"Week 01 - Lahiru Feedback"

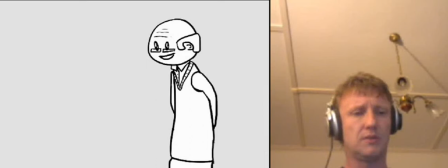Maybe you can just be like that, straight down, and then snap like that, because it's 2D, and you can get away with that sort of stuff.
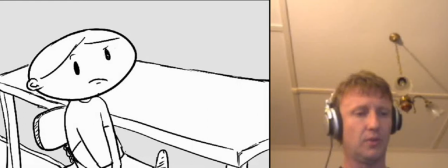Reactions time. Here, I was actually curious with all these other ones before.
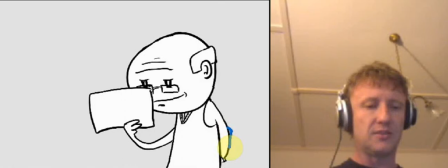I know I'm thinking continuity, and he's got his hand behind his back. It might be nice just to have something sitting behind his back whilst he's doing that so that we can get that
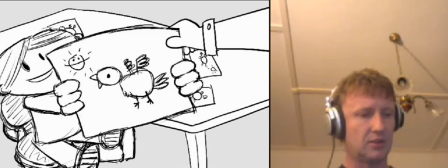feeling that he's up to something but we don't quite know what otherwise he just looks like it doesn't draw any suspicion to the viewer and i think that that'd be a nice
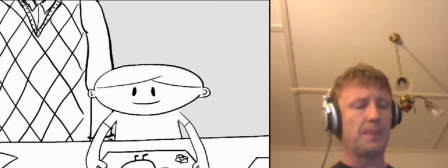thing to have throughout there and here as well um just for continuity
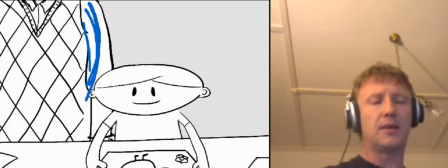have his arm somewhat behind his back as well in anticipation with
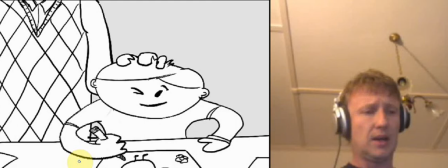the clock because he's holding it or because he touches it there have
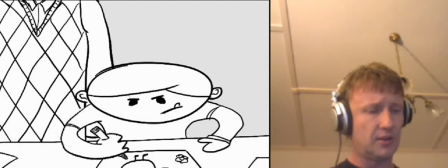that arm behind his back so it looks like he's holding something and the same also continuity
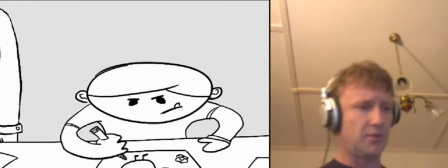wise as he's um sorry i'm just pressing the left arrow button i'm not having convulsions um here
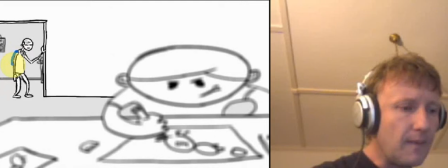that's that's fine so it's covered there so his arms covered and here um
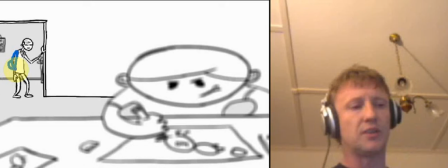behind his back with the object so just so that we set it up so it doesn't look like
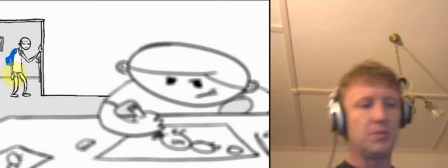he's um throughout the thing that it doesn't quite make sense so here if you again hold his arm like that with the little thing behind his back so we we see that where he's coming from we see the context he's obviously got a clock from somewhere and he's
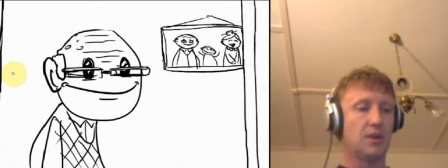going to see his grandson and he's not just leaning there and he's somehow magically had a clock you think about where he's coming from and what
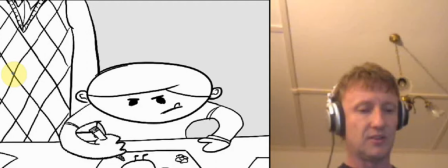he's doing so he's up to something you can see his eyes and the way he walked into the room you have to think how does this thing seem fit together okay
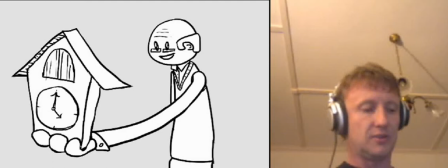and there he's so he's got his thing behind his back and now it all makes sense because it fits together because he's
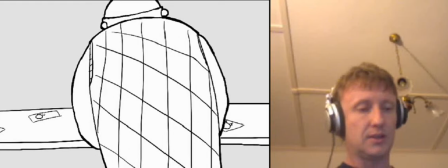per clock great this
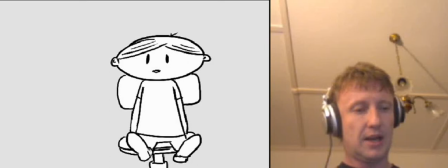is good I like the way this works so it's good I
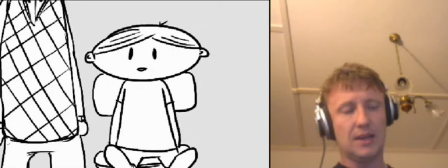actually feel that just to have him going off screen would be enough because you got here my going off screen and then leaning down behind him
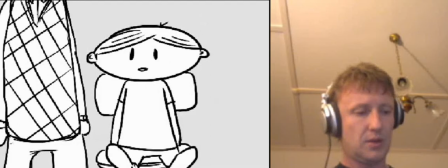now I think you're either gonna have to do it one of two ways one is you have
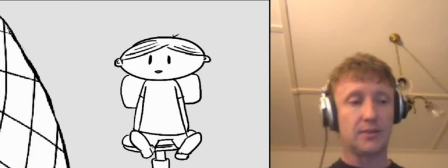the granddad not doing this at the beginning just
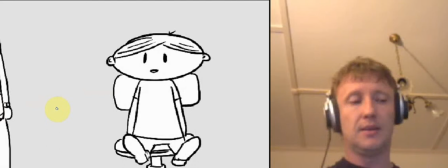have him actually walking outside a frame and have him perhaps a little bit more in the center
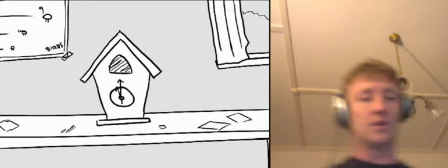and and just have this entering from behind because I think this is much more important if I was to lose one
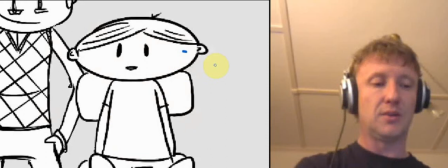of the moments I'd lose the moving across because having this this context between the two and and
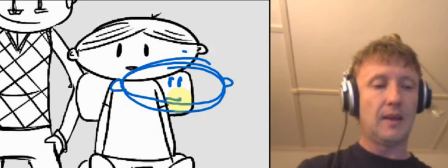possibly even having the boy a little bit more over here and
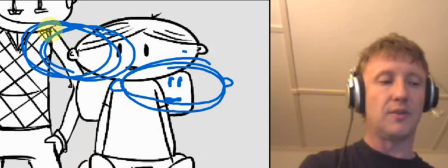the granddad so he's not cut off because I think it's an important thing to have the granddad kind of leaning down from behind him
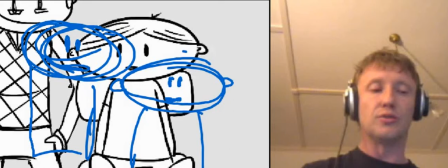and having the boy looking from this angle and
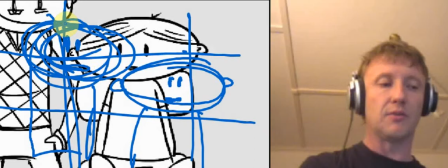seeing the two in frame and again trying to think about the
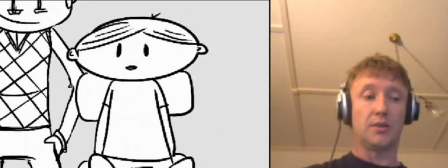way that your composition works have the granddad's lying on the top two-thirds and the boy lying down the bottom two-thirds near a nice composition this
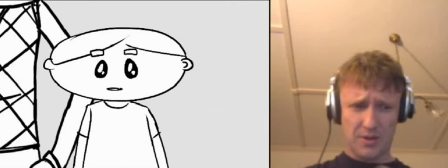is all good I think it's far too much build up for what it is I think if you just had them sitting there and
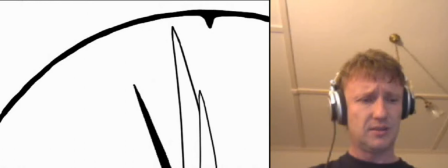maybe not the the pan in or make it a lot more subtle and this